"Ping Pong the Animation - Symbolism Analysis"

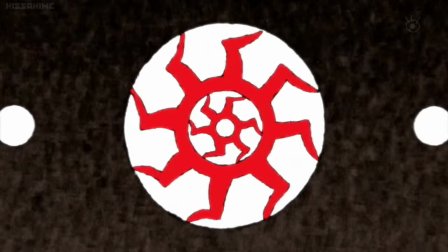(0:00)
Symbolism is one of those things that can bring a narrative to the next level by heightening its themes and creating a more profound level of visualization for the viewer.
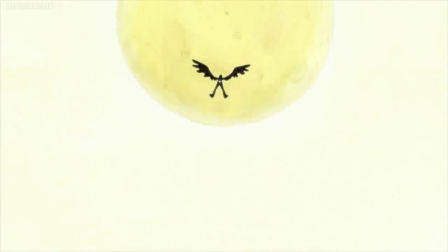(0:08)
However, if done poorly, it can weigh down the story with esoteric sludge that'll probably just leave the audience puzzled.
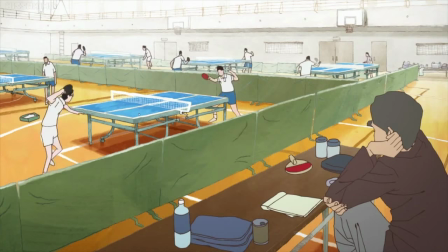(0:14)
But in the case of Ping Pong the Animation, it would most definitely have to be the former. In fact, I'd even go as far as to say it's one of Ping Pong's shining aspects.
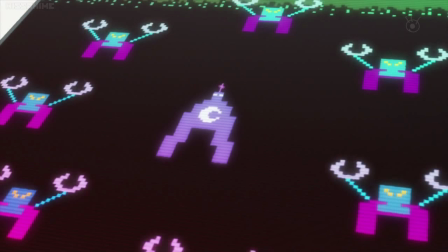(0:21)
There is a constant introduction of powerful symbolisms one after another that are masterfully intertwined with the main narrative to create a much more thorough look into ping pong's themes and characters.
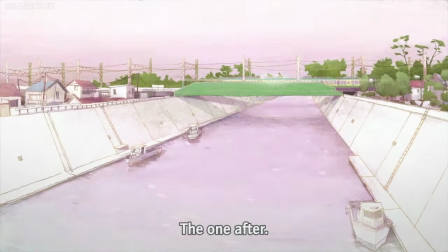(0:30)
And while some of the symbolisms are quite blatant, you'd be surprised at the amount of subtlety that Misaki Oesa puts into his work,
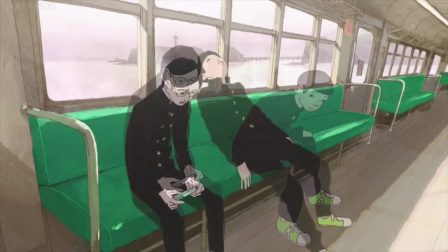(0:35)
ranging from simple movements to color palette shifts that indicate mood and psyche changes of the characters.
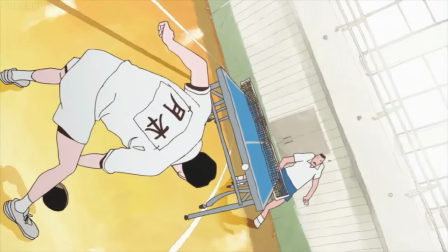(0:40)
So in this video, instead of drooling over how good ping pong is,
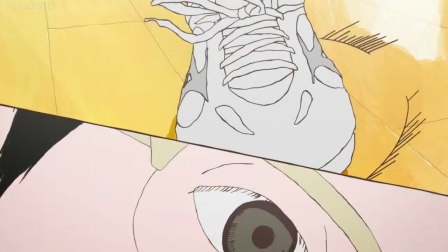(0:44)
I'm going to be trying to analyze what ping pong's symbolisms and metaphorical phrasings are trying to say and why it's so effective in its overall delivery and execution.
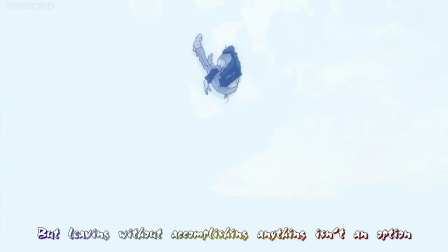(0:53)
In the very first frames of animation, the viewer is presented with three metaphorical quotes, being,
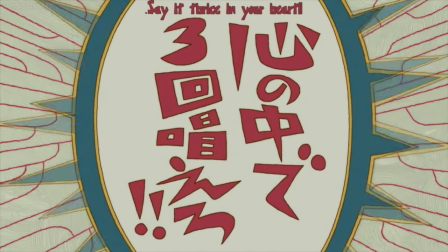(0:58)
"...call me when you're in a pinch, say it thrice in your heart, and enter the hero," which I'll get back to at a later point.
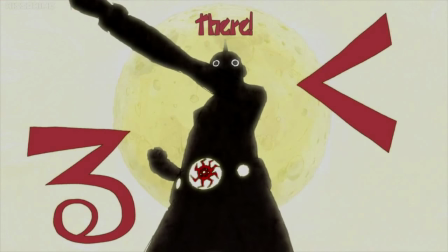(1:03)
However, what I want to look at is what directly follows those quotes, a godlike depiction of some sort of masked, winged creature that flies into the air towards the moon alongside a bird.
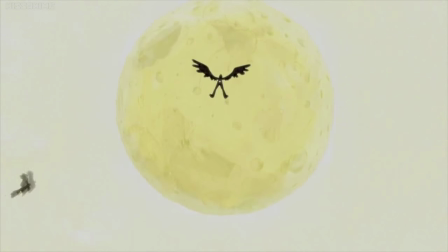(1:12)
We later learn this is a depiction of Peko in relation to Smile, but what I'm concerned about is why he is represented with wings and, ironically, a robot mask.
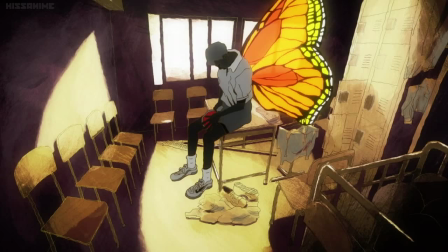(1:20)
First off, flight and ping pong is a common motif that can represent a number of things, mainly being self-achievement.
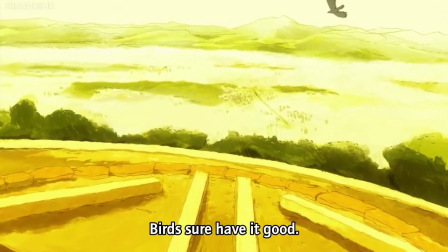(1:26)
But in the case of Peko where he is depicted with wings, it represents the ability to succeed at not only ping pong, but also being a hero.
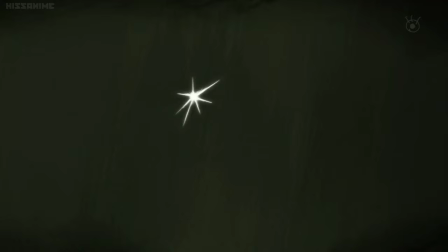(1:33)
This becomes evident by the quote, not all birds can fly, alongside the later match between Peko and Dragon,
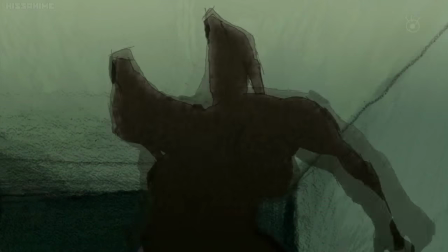(1:38)
where Peko leads Dragon out and into the air to signify he has been saved from his crippling solitude by Peko's ability to simply have fun while playing ping pong.
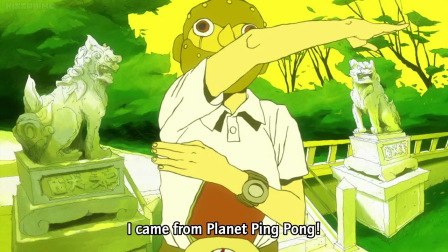(1:45)
But now comes the tricky part, the mask he is wearing. It can be quite ambiguous depending on how you look at it, so I'll try my best to decipher the meaning behind it, if there is one.
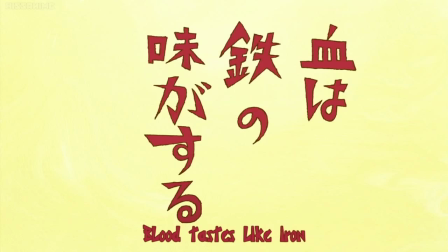(1:53)
To understand this explanation, you first must have a good grasp on one of ping pong's main themes, mainly the one revolving around smile.
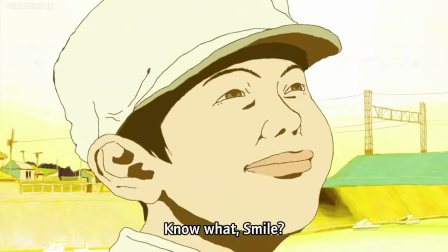(2:00)
For those of you who haven't quite gotten the exact meaning behind the quote, blood tastes like iron,
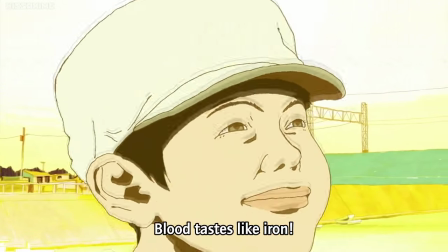(2:04)
I'll briefly explain as needed to fully understand the mystery behind the mask, and one of ping pong's main themes.
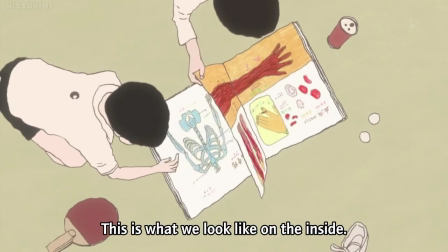(2:09)
First off, blood and iron in this context directly juxtapose each other.
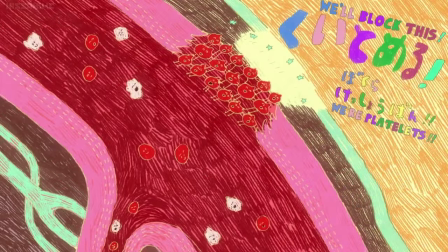(2:13)
Blood is supposed to be symbolic of life, warmth, and compassion, while iron is inversely cold, lifeless, and indifferent.
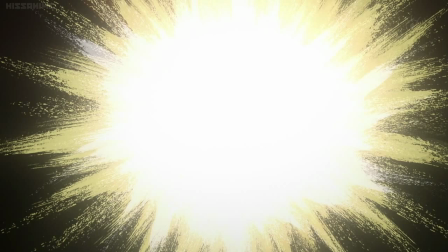(2:19)
When put into the context of Pekko telling Smiless, it becomes much more clear.
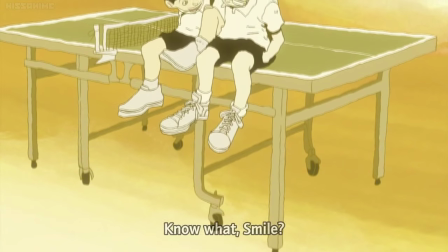(2:23)
What Pekko is trying to say to Smiless is that just because everyone thinks of him as cold, shy, and heartless doesn't necessarily mean he has to stay that way.
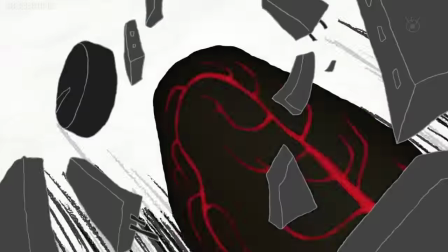(2:30)
The world is filled with these types of anomalies where something like blood can taste like iron, and just like those anomalies, Smiless is able to, well, smile, despite his assumed persona.
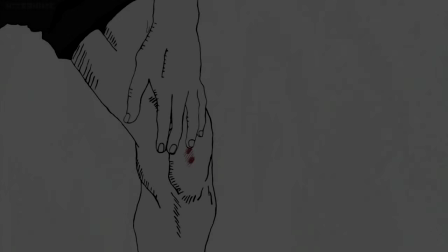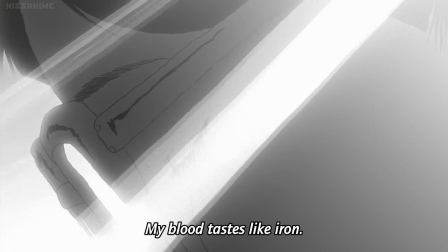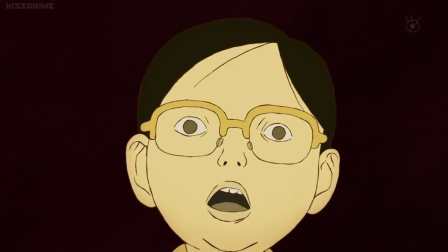(2:52)
Now that you understand that, I'll be talking about the mask and how it ties into the quote. Just as the quote says, anyone, even a hero, can appear to be different on the outside,
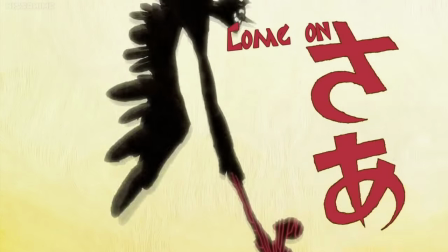(3:01)
but under the robot-like mask, there can be something completely different despite of what everyone believes to be true.
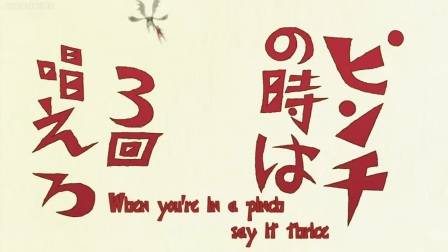(3:06)
So perhaps the mask is trying to parallel the meaning behind Pego's words of advice with his metaphorical god-like depiction.
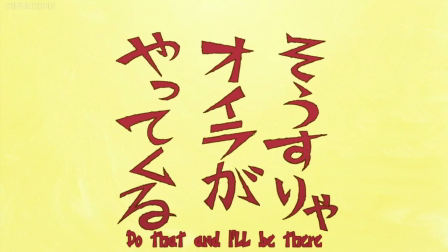(3:11)
However, this is just my interpretation, so feel free to fill in any inconsistencies or additional information with this specific theory.
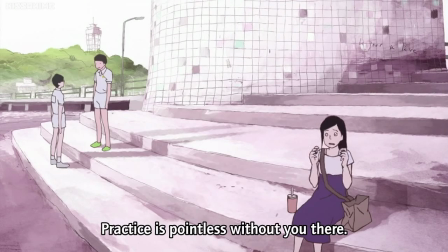(3:18)
Next, we'll move on to a more subtle touch, but I feel as if it was a nice addition that reflected the characters in an interesting way.
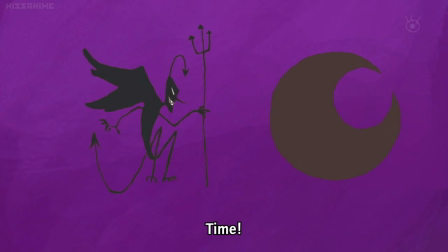(3:24)
And that is the logos on Smiles and Peko's shirts throughout the series. Peko is shown with a star, while Smiles is a moon, but what does it mean?
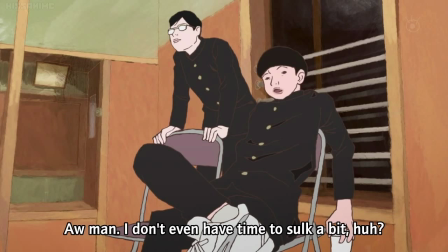(3:30)
Well in a traditional sense, a star and a moon are not too far apart, right? Both taking up the same night sky and being a source of light.
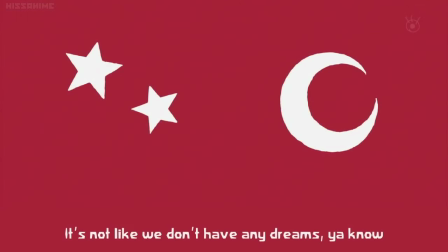(3:37)
However, in this case, there are differences that make up the meaning.
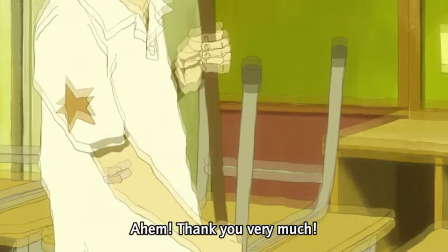(3:40)
The moon can be seen as a two-sided mysterious figure that is at both a light and a dark side, but regardless always exists. while a star can be symbolic of talent and everlasting light.
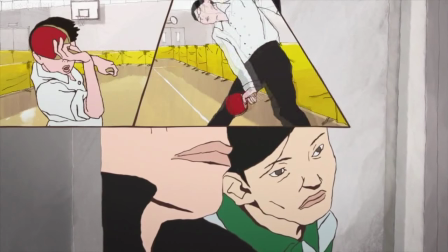(3:48)
This is obviously a direct parallel with the characterization of both Peko and Smile,
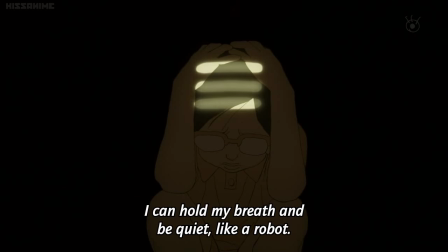(3:52)
with Smile's internal struggle with his assumed personality represented with the ever-flip-flopping moon, and Peko's innate ability to simply shine wherever he goes.
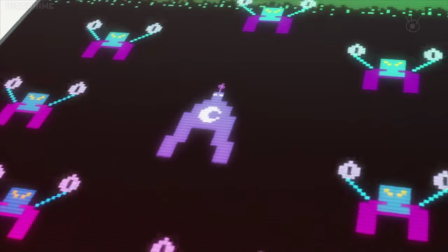(4:00)
These specific symbols are not limited to their shirts, in fact they can be found in almost every episode, scattered on various objects and in the opening theme.